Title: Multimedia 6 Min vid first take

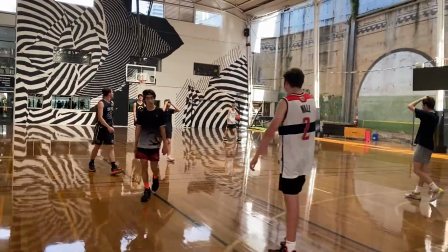0:00 Throughout the creation of my major work, I've recorded and developed a large array of assets to utilize.
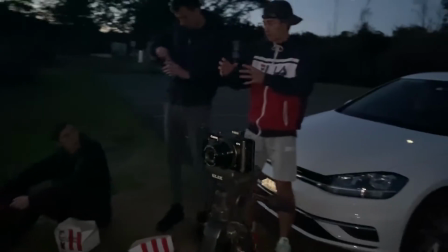0:04 This goes from Foley, to special effects, to footage, and even animations, each having their own design process, problems, and prototypes that impact my major work.
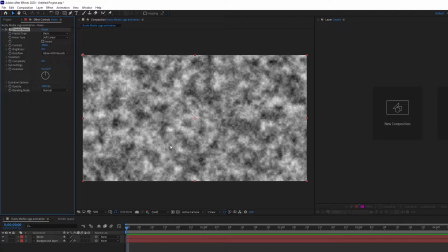0:13 I utilized the fractal noise effect and manipulated the size and spread of the noise. Then I enabled offset turbulence in order to give a more random and realistic effect.
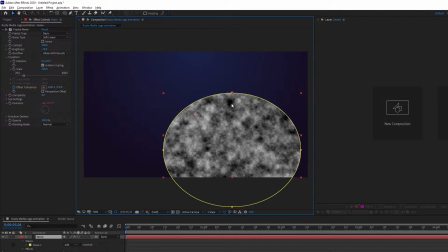0:21 I then lowered the opacity of the noise in order to ensure that it gave off a smoke effect after it had been animated,
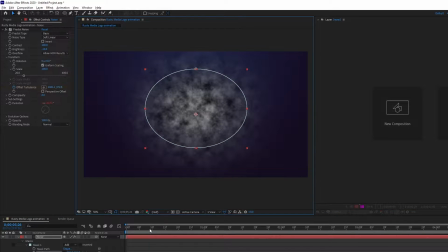0:26 as realistic smoke is see-through and gives off a shadow-like effect on top of the frame. This is a similar process to other special effects that I created,
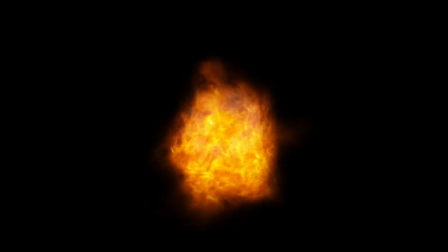0:33 such as my fire effect and my portal effect, that both utilize a modified base layer of the fractal noise that is made specific to each component.
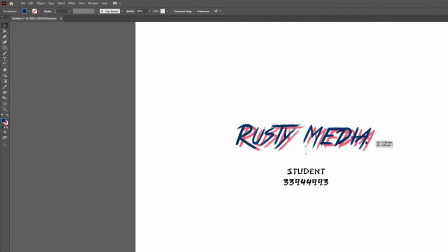0:40 I then created a basic logo reflecting Multimedia in Adobe Illustrator.
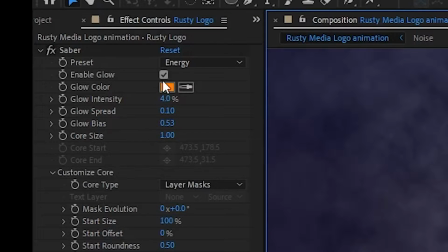0:44 Once I placed it on its own layer, I applied a saber mask to the text and animated the paths, allowing me to manipulate the direction the text traveled and the formation that it traveled in.
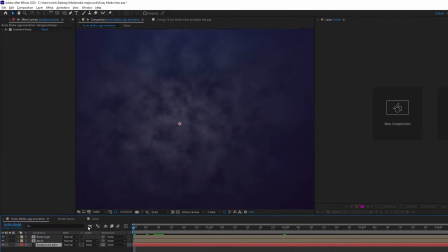0:53 I animated this to follow the pathing of the text and decided to give it an electric lightning type effect to fall into the theme of the intro.
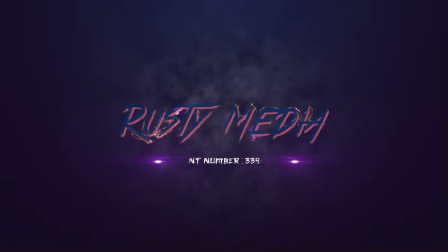0:59 Overall, I'm not happy with this initial prototype. I feel like it came out looking very two-dimensional and cartoon-like, which was not the outcome I was looking for.
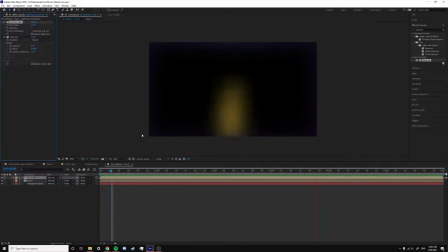1:06 A thought process to fixing this animation was to create a three-dimensional workspace.
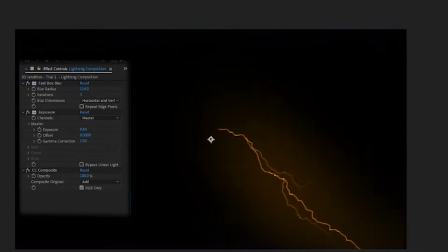1:11 It's a directional lightning effect and animate the fork spikes and lengths of the directional path.
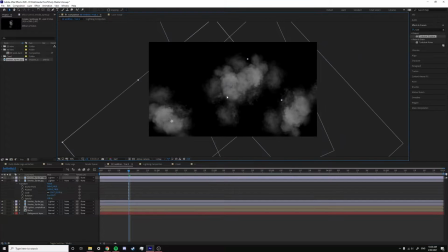1:15 After creating a solid layer with turbulent displacement, I created an array of shapes and objects to convey the natural texture of clouds.
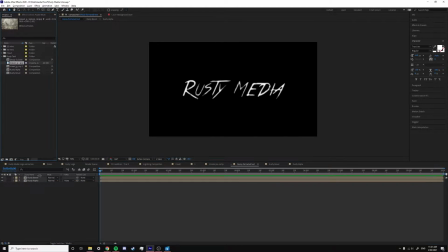1:21 I created a new composite and applied a granite effect over the Multimedia Illustrator file. Using a CC glass effect, I was able to make a bubbly and a 3D type of layer.
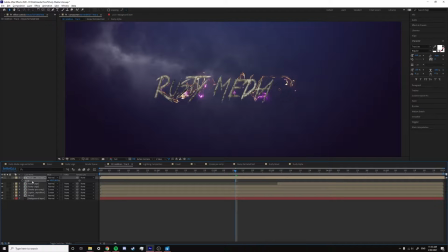1:29 I then utilized the alpha channels to break the text through the granite, making it look more detailed.
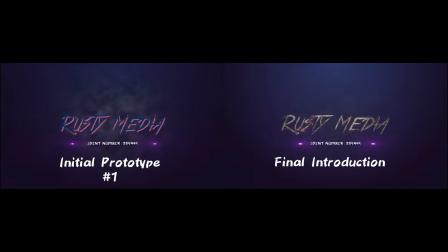1:33 On the left hand side, you see my initial prototype, and on the right hand side, you see my final production with the clouds and lightning.
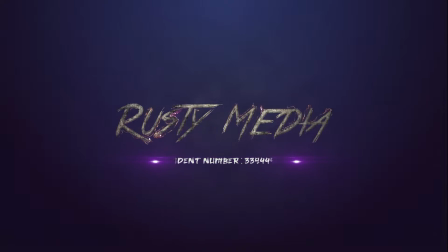1:39 I'm very happy with my final project, as I feel like it is a 3D and realistic environment that I intended to create.
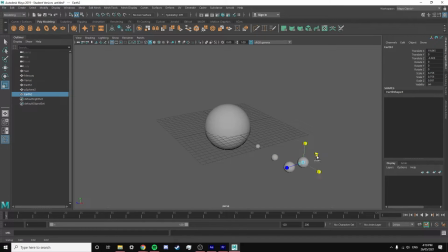1:45 For my solo animation, I started off by creating a new composition within Autodesk Maya. From here, I developed each planet by creating spherical shapes and moving them into position along the workspace using the X and Y axes.
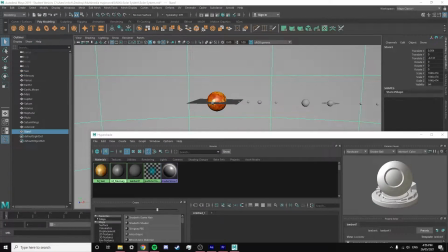1:56 From here, I created different textural properties for each individual asset within the composition.
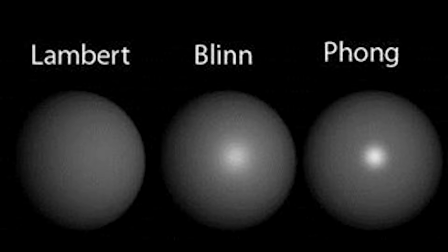2:00 Within the settings, it allowed me to create textures such as blend textures that reflect light and would be used for the planets, and textures such as lamberts that did not reflect any lighting within the scene.
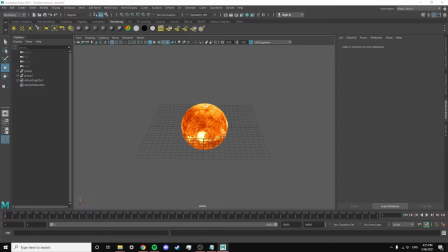2:08 This would be used for the sun. I encountered troubles when trying to rotate the planets.
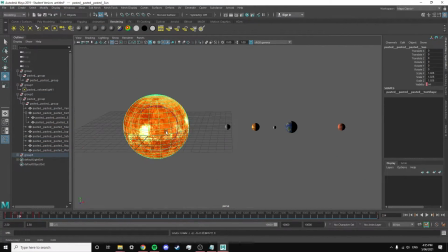2:12 I found that when I positioned the pivot point of each individual planet to the center of the composition, it did not allow for each planet to rotate individually as they should. In order to fix this, I decided I needed to group each individual object to the sun and then rotate it from there.
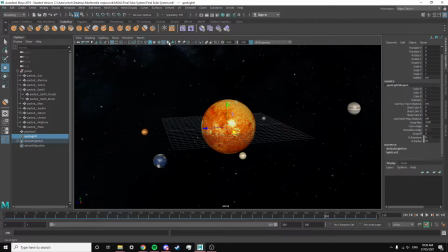2:26 For lighting, I initially used a directional light from inside the sun and positioned the directional light beams away from the center of the scene.
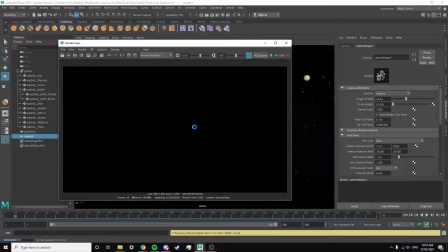2:32 This enabled lighting on the inside of the planets but did not illuminate the sun.
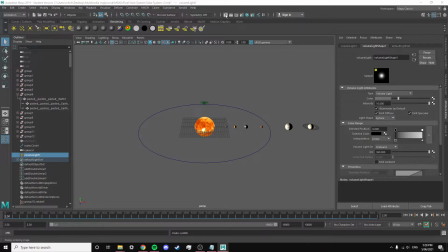2:36 Through additional research, I was able to reveal that I needed to create a base surface shader with the texture of the sun in order to be illuminated when rendered.
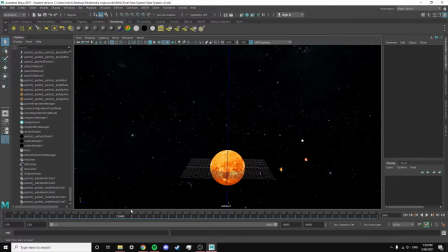2:43 Finally, I animated the path of the camera to ensure that renditions were complete within the frame to create a picture sequence that looked visually pleasing and cinematic when rendered.
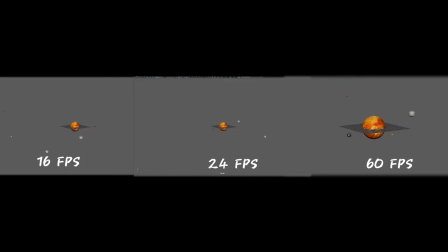2:51 Throughout my testing of 16, 24 and 60 FPS, I've identified that 24 frames per second would be the perfect option, as it allows me to convey animation smoothly without any stutters, and it also allows for fairly fast rendition times with reasonable file sizes compared to other ones.
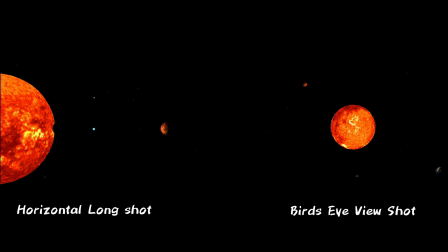3:07 After testing an array of camera angles, I identified that these two presented on screen now were the best at creating a cinematic shot.
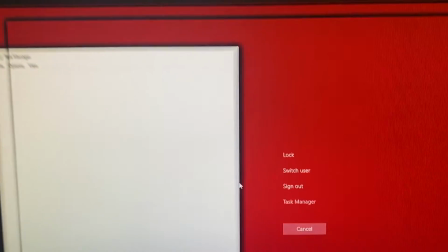3:13 Even with the power behind my desktop computer, I encountered issues when trying to render large lengths of assets such as special effects in high quality.
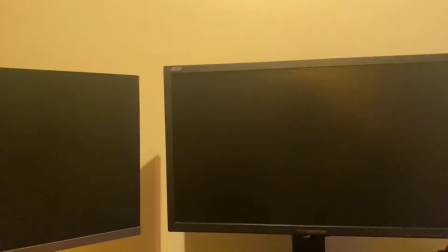3:21 I fixed this by dedicating my graphics card as the primary rendering power to ensure that I was able to effectively work on my project files.
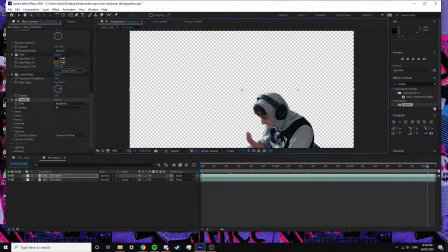3:28 When developing my first prototype, I started by applying a tint layer with a linear wipe and a shadow effect.
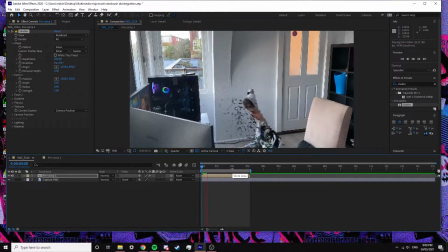3:33 When I was animating the properties within the effect, I felt like they were of low quality and didn't really reflect the dusty and pixelated effect I was going for.
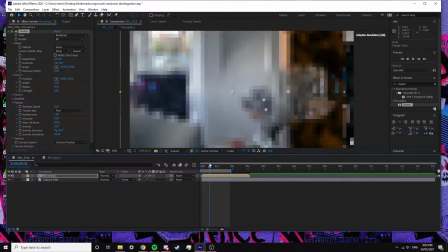3:39 I was not pleased with this effect I made, and I felt like I had to take a different approach to increase the quality.
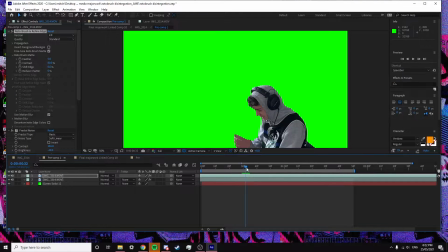3:43 I started my disintegration effect by rotoscoping my actor to ensure that it tracked every motion that was made during the scene.
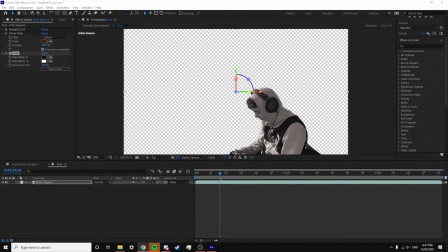3:49 I created a grey tint colour using the tint effect and the CC photo lens.
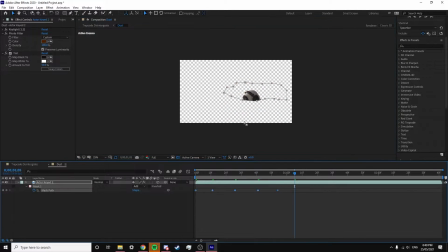3:53 From here I animated the mask path of the dust and the opacity in order to animate the dust to rise along the time sequence.
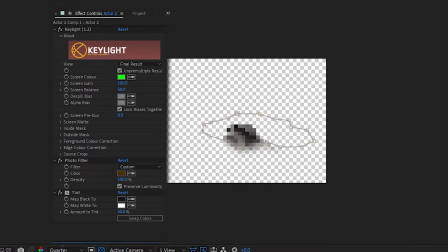3:59 I then created a black solid layer, naming it emitter, and then added a trapco particle effect to it.
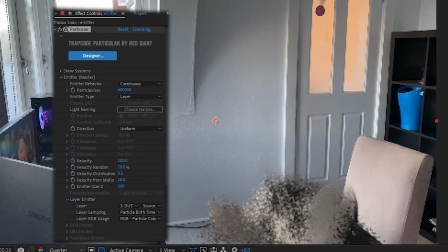4:03 Then I parented the emitter layer to the duplicated layer of my actor.